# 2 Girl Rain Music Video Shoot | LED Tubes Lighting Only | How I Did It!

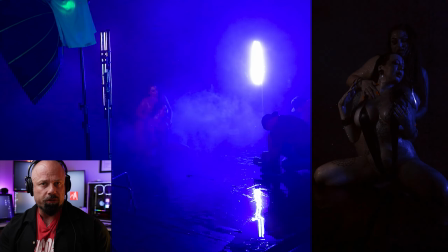And then she'll come behind exactly how I want her to. And she's a pro. She knows how to move and everything like that.
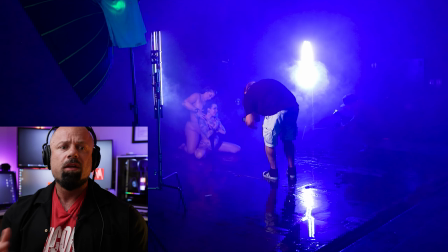So I don't need to do much with Sam to get her to do the movements that I need. So then I just let them move, and then I cut every few seconds.
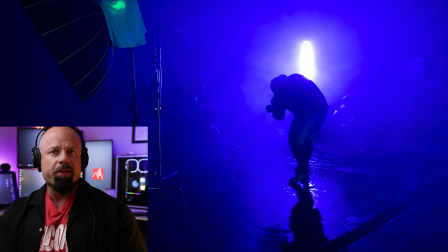When I'm shooting at 120 frames per second, I do small clips.
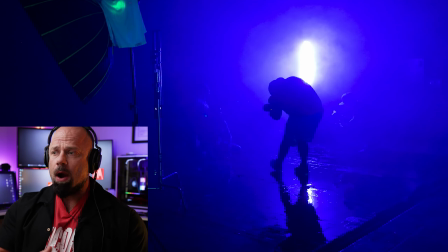So I have little pieces of footage to just go through, not one long, humongous clip.
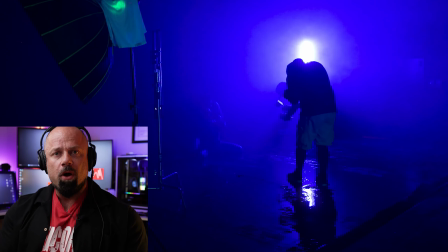That's worthless. I like small clips so I can just take out bits out of each of them.
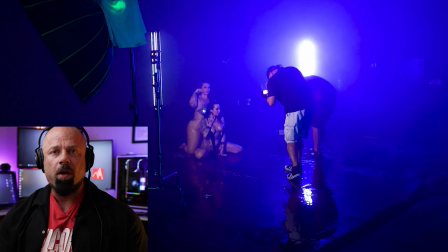When I'm liking how the models are performing, I always give them reassurance, like good, good, good, good, good.
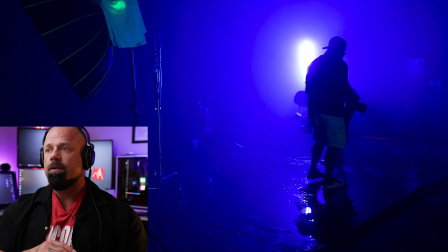I let them know that they're doing exactly what I want them to do, and the movements are clean and everything's coming out just how I'm envisioning it.
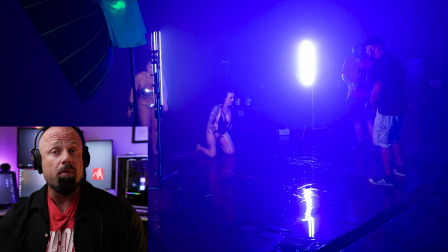So talk to your models and let them know that they are doing a good job. They need that too.
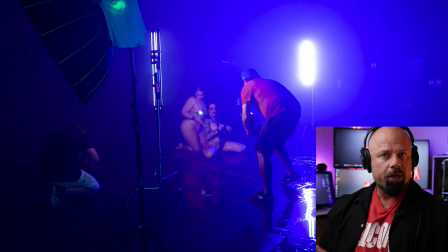Here, I switched angles. I wanted the solid blue light of the LED wands behind them now.
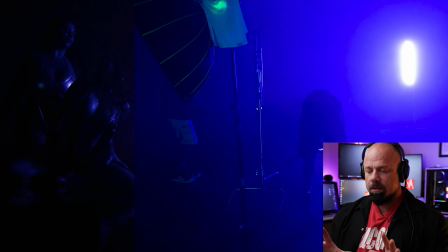It gives a silhouette when it goes black, and it gives a different kind of feel to the composition.
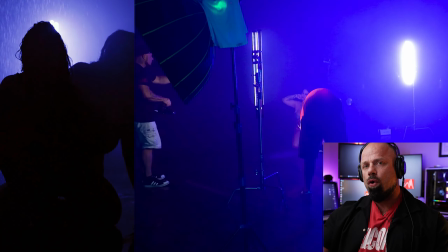So you don't want the same angle over and over again. It kind of gets repetitive.
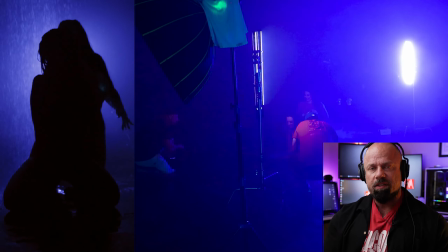So when I move, I see something else. You want to make it like, you want to tell a story.
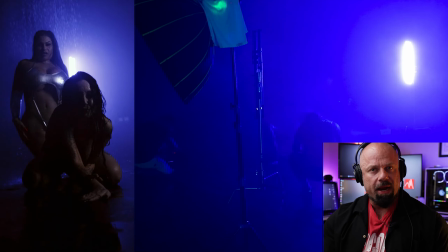You want to be cinematic. This is how you do it. Change your angles.
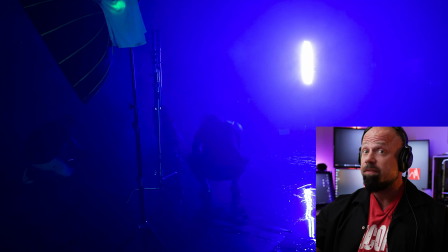Just like in photography, you got to change angles. Sometimes a different angle gets a different shot. Same thing with videography.
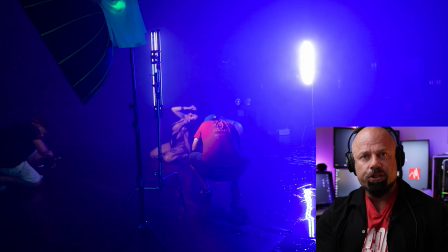Change angles.
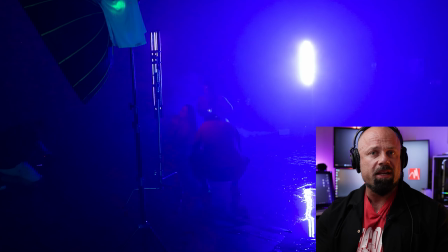Now, not with every photo shoot, but with a lot of photo shoots, I add this video element into it, and it literally takes 15, 20 minutes to get this done.
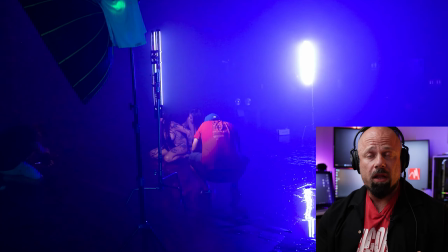You could do a whole package video photo shoot for a client, price it right and everything, and they get so much more content that way.
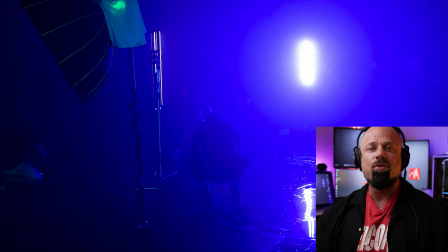So after the shoot, you tell them it went awesome, everything went smooth like that, and your vision came out exactly how you envisioned it. That will build up the excitement of the outcome that you're gonna produce. How dope was that? Did you like those clips? Man, I just love doing video shoots. They're so much fun. They bring such a different creative aspect to being a creative. Being a photographer, you do it this way, but being a videographer, you do it that way. It's completely different. So I enjoy both sides of the spectrum. I hope in this video you learn how to direct your models and your subjects, be creative with your lighting, use some different effects, set yourself apart from everyone else that does video work, and learn what I do with 120 frames per second footage. You can keep it at 100% speed as it is, or you can speed it up. It gives you a wider range of different kind of cinematic feels within your composition. So I hope you really like this video. Comment below, subscribe to my channel. That'd be great. Have a good one, guys. Stay hungry, stay focused. Thanks a lot, y'all.